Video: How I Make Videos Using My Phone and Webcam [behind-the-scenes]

Plus, when you make videos for IGTV and for Instagram, using your phone is probably better than using a fancy camera because they convert better. Just saying. So I want to show you how to make great videos with your phone. So the first thing you want to ask yourself is, what platform are you going to share this content on? Because if you want to share content on Instagram or IGTV, you want to hold it vertically, just like this. But if you are creating content for YouTube or LinkedIn, then you might want to do it horizontally,
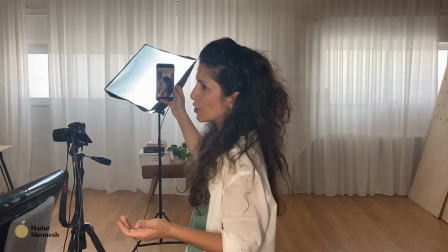[4:42]
because otherwise it's just not going to show up nicely on other platforms. So take that into consideration first thing. Now, if you are starting with vertical videos, here's what you need to take into consideration. First, the background and the lighting. So first you want to look for a light source, ideally daylight, right? Ideally you want to just record it in front of a window where you don't have direct sunlight, because then it's going to burn the shot.
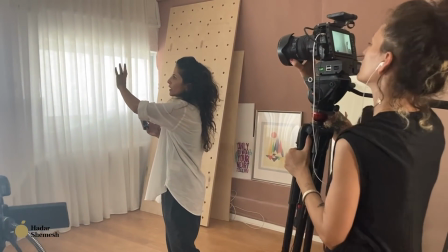[5:13]
But here, as you can see, I have drapes and it kind of like breaks the light, so I get really nice sunlight.
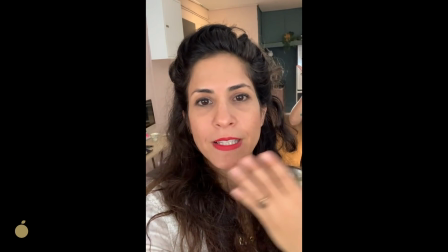[5:20]
And if you look at me here, then you see that my face is lit and it looks pretty good in comparison to this,
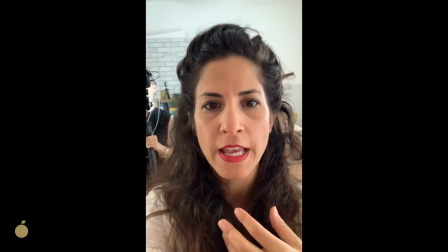[5:28]
where I have more shadows on my face, or this, where I have light only from one direction,
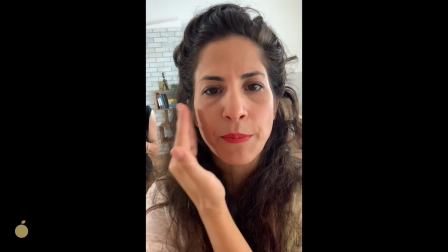[5:34]
and here I'm not that lit.
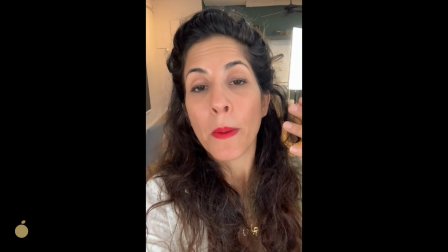[5:36]
Not that, you know, having light from one direction is bad, but I think it's better if you can find a way to kind of like light your entire face. Now, if you don't have a window with sunlight, what you could do is use artificial lighting. Now, when you use artificial lighting, you want to go for a soft light.
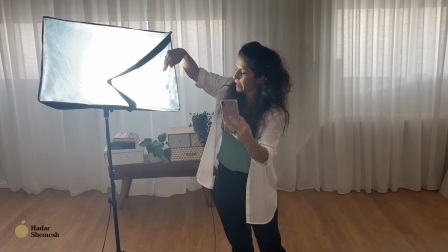[5:53]
Okay, this is why we use this, because if I were to use just the direct light, then my shadows are really, really harsh and hard. But if you use this, it makes everything a little softer and it makes me look prettier. Now, if you don't have artificial lighting, you can do the same with your lamp at home. I'll show you. If all you have is this lamp and you're at home and you don't have a window with daylight,
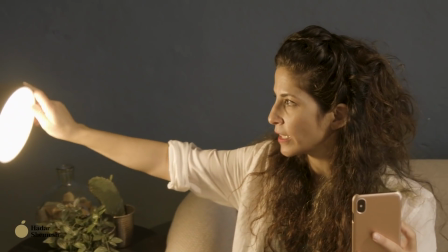[6:19]
then what you could do is just direct it to your face, especially if it's just soft light.
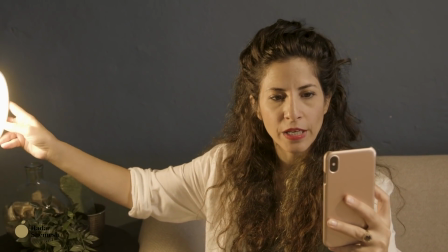[6:24]
Here, this is like a yellowish soft light. Now, if I put it here on the side, I only have light on one side of my face. So I might want to sit in front of it and make sure that I hold the camera slightly to the side so it doesn't block the light.
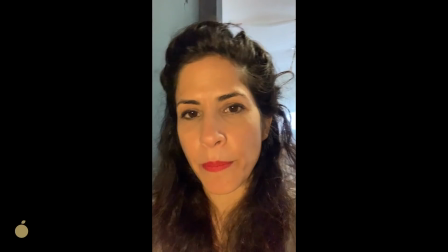[6:39]
Okay? And if it's a little too much, which is what I feel, I might go back a bit until everything feels sort of evenly distributed.
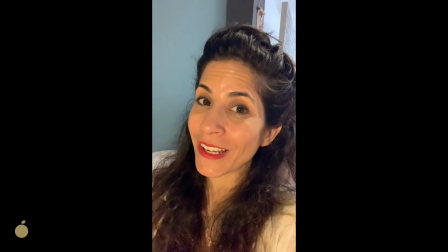[6:48] Hi, it's Hadar. Welcome to my channel.
As you can see, my face is a little shiny. That's because of the light. So you can either powder your face or take a step back a bit more until you don't see it or feel it anymore. Okay, so once you find your source of light, then you want to record the video. And here are a few more things that you want to take into consideration. First is how your head fits within the frame.
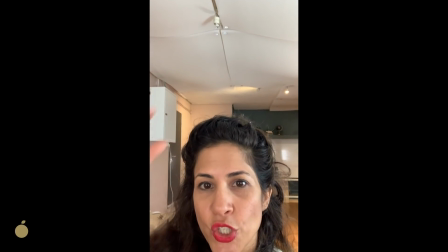[7:13]
So two things you want to think about. One is that there isn't too much space between your head and the top of the frame.
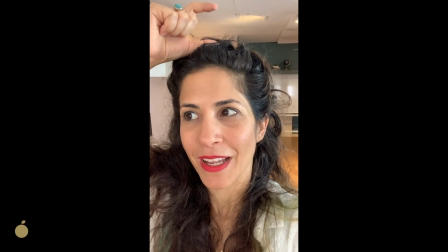[7:20]
So you might want to drop it until you have, as my videographer says, a box of cigarette above your head.
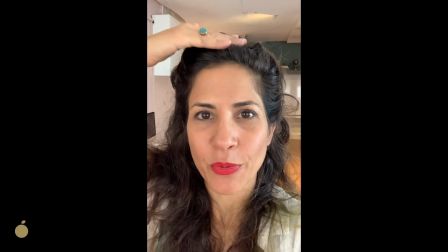[7:27]
This is basically the space that you want to keep between your head and the top of the frame.
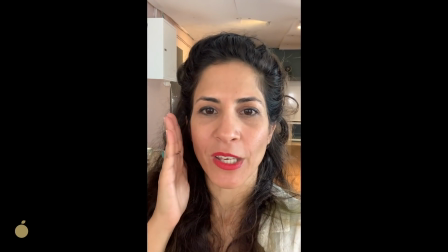[7:32]
Also, you want to make sure that there is even space between your right side and your left side and the end of the frame.
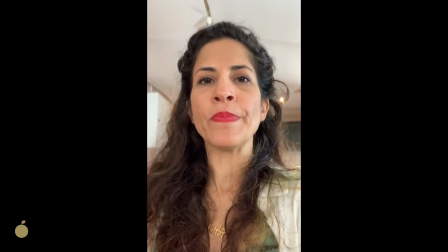[7:39]
And lastly, you want to hold it not below your eye level, not at your eye level, but slightly above your eye level. And the last thing you want to take into consideration when you design your frame is that there isn't something weird sticking out.
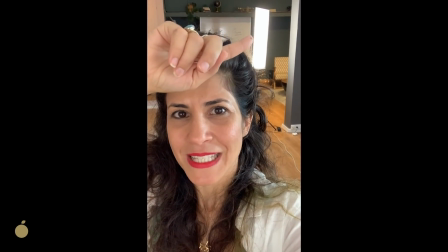[7:52]
Like right now, if I do this, you can see the fan and you can see the light, and that attracts attention, and the cable here, and that's not great.
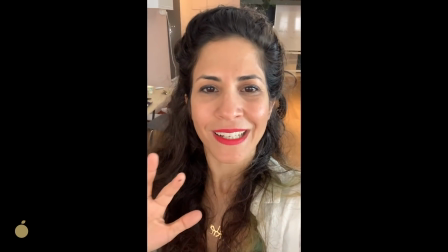[8:01]
So you might want to move around until it's pretty clean and nothing sticks out in the background. And that's it.
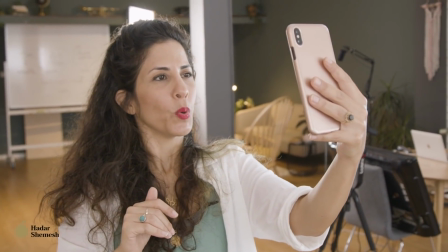[8:10]
Once you're ready, wink to yourself and start the video.
Hey, welcome to my channel. It's so good to have you here.
Now, sound is so incredibly important. First of all, make sure there isn't a lot of background noise, because if you do, you're not going to sound that good, especially when teaching something. So you want to make sure that either there is silence around you or that you use your headphones. I know it doesn't look amazing always to have your headphones in, but it's better that people hear you well.
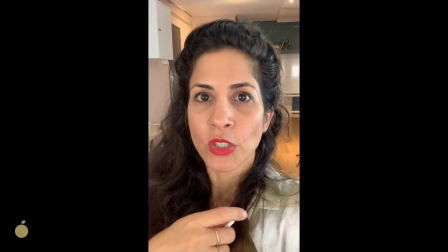[8:44]
So now I'm going to show you the difference between my sound without the headphones and with.
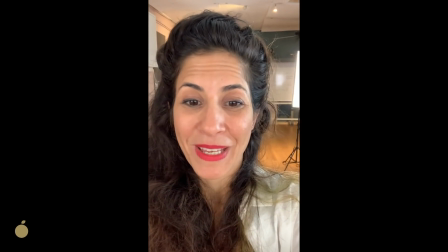[8:50]
So right now, this is me, and now I'm connecting my headphones.
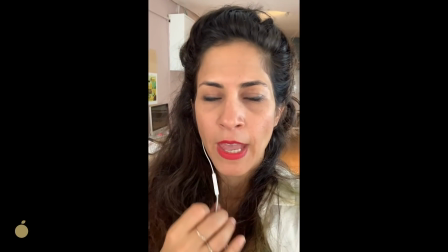[8:53]
Put one of them, because that's a microphone, and it probably sounds a little better, right?
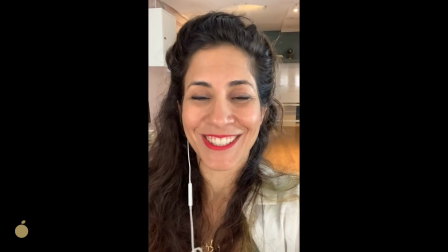[9:00]
Now, this is the cheap solution, so you don't really, it's everything that you already have. You just put in your headphones and you make a video.
Hey, what's up? It's Hadar. So good to see you. Today we're going to talk about how to pronounce headphones.
You can use your phone headphones, but you can also buy a special microphone for your phone. You can't use any neck mic that will fit your camera because it has to be special for your phone. So if you want to use neck mics that connect to your phone, we will put links to some of the products that we use in the workbook. Now, this is my usual background, but I don't always film my videos using this background because the background really changes the look and feel of the video. Let's see how the background affects the video and the look.
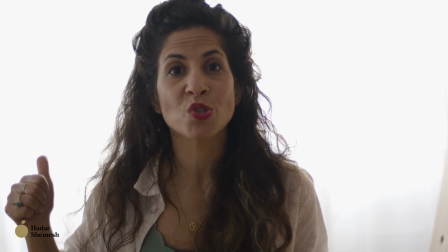[9:46]
When you're choosing a background, make sure the lighting source or the window is not right behind you,
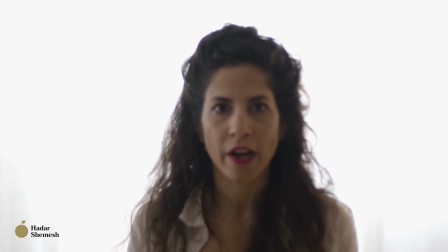[9:51]
because you are not going to be lit and everything is going to look dark. You always want to make sure that there is contrast between the background and you.
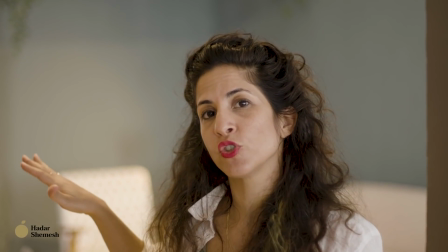[10:00]
That means that you want to stick out and the background should be a little less dominant.
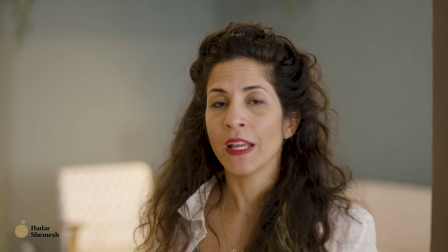[10:06]
And one of the ways to do that is lighting. Now, right now, the background is well lit.
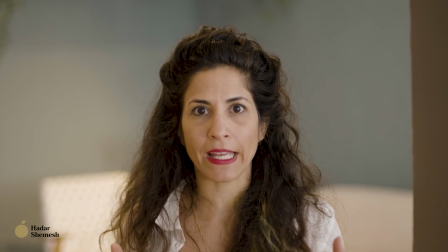[10:12]
Now, see how it looks right now and how dominant I am in the frame.
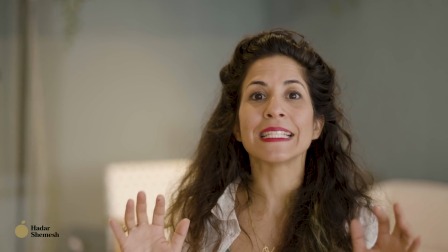[10:16]
And now we're going to turn the lights in the back and see how it affects the frame and how I look.
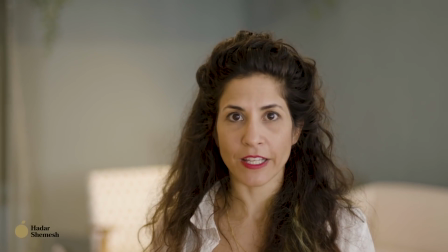[10:23]
Let's try it.
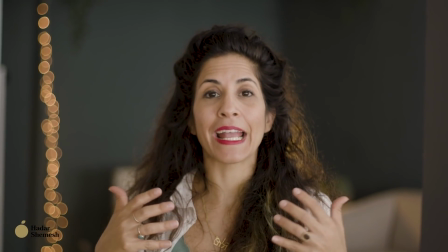[10:25]
Now, when the background is dark and I'm lit, I am more present in the frame and it looks better and I stick out more.
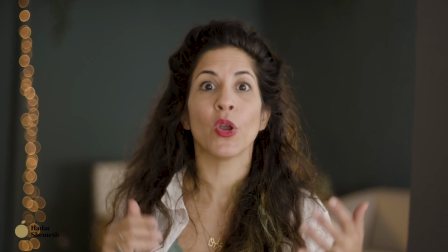[10:33]
And this is something you want to consider when shooting with different backgrounds. Now, if you want to make longer form videos, then I recommend using either a tripod or just
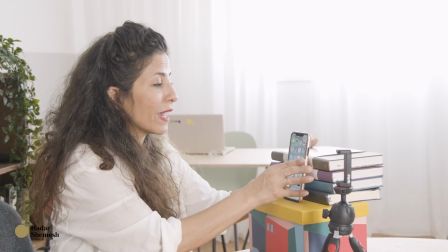[10:45]
create a setup where you can place your phone and you won't have to hold it the entire time.
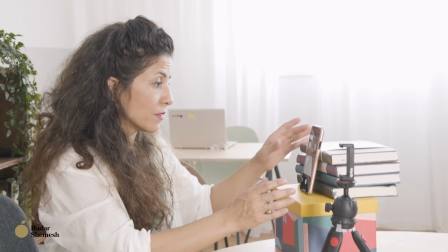[10:51]
So let's see how it looks. Let's first start with this. Let's say you don't have a tripod just yet and you want to make videos.
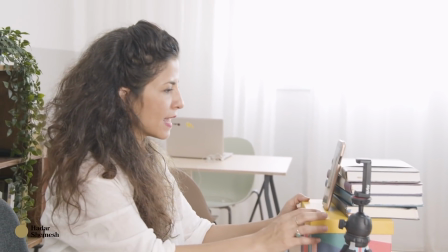[10:58]
What you want to take into consideration is that it's going to be at your eye level.
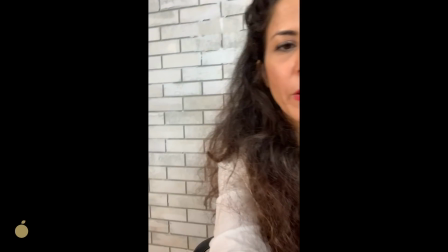[11:04]
So right now it's a little low, so I might add this.
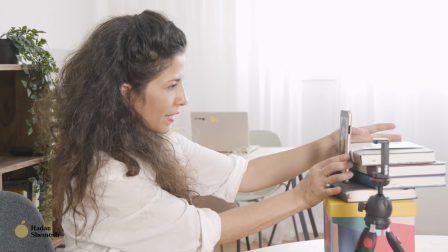[11:09]
I might add another book here and make it a little higher and maybe lower my chair a bit.
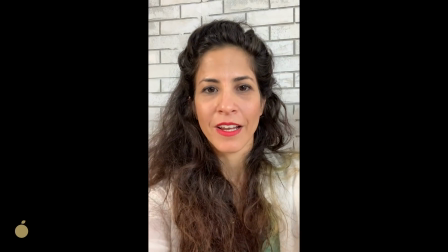[11:16]
Can't do it, but here. So this is a pretty good setup.
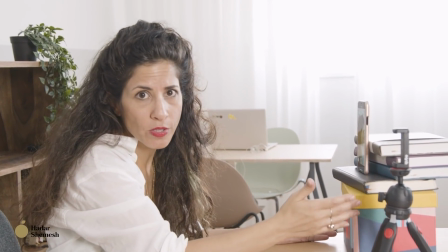[11:21]
And all I needed is a box and a few books, okay? Or you can just stack up a few books and use it.
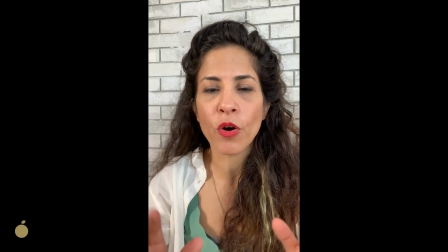[11:29]
Really simple, you don't have to touch your phone, and that's it, you're speaking to the camera.
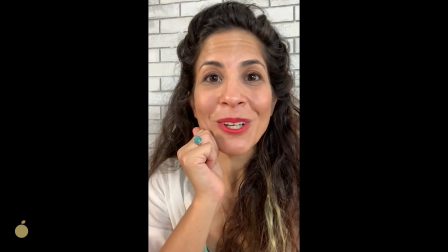[11:33] Hi, welcome. Today we're going to talk about how to pronounce tripod.
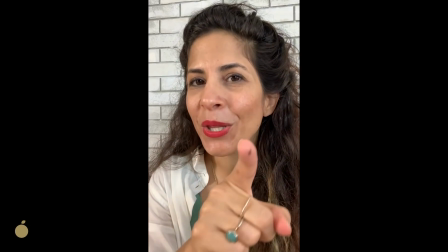[11:37]
Now, one more thing I want you to pay attention to is that when you make the video, this is really important, so pay attention.
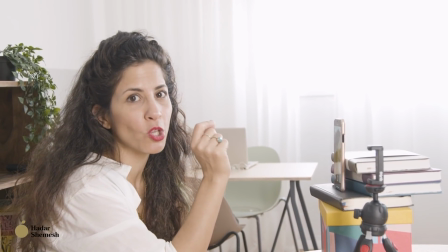[11:44]
When you make the video, it's really important that you don't look at yourself, but you look at the camera.
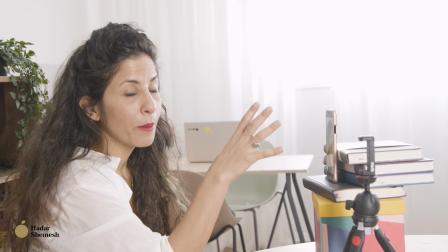[11:51]
Okay, so with some phones, it's not that obvious, but with others, it really looks like you're looking the other way.
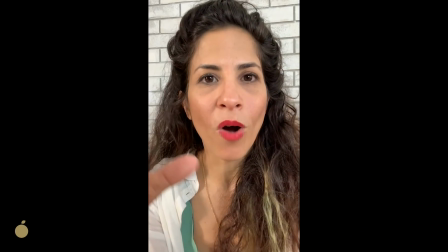[11:59]
So you want to look at the camera.
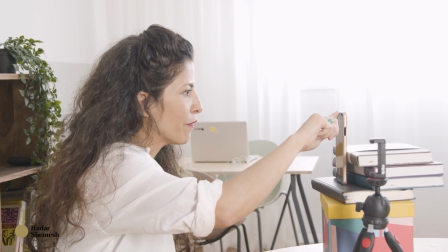[12:02]
If you don't know where the camera is, just start covering different areas in your phone until you cover everything, and then that's when you know that your camera is right here.
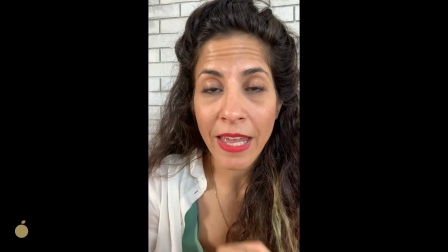[12:10]
And fix your eyes on the camera and just look there.
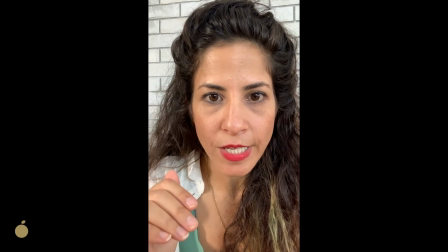[12:14]
I know it's distracting because you keep wanting to look at yourself, but see how it looks when I'm saying it like this.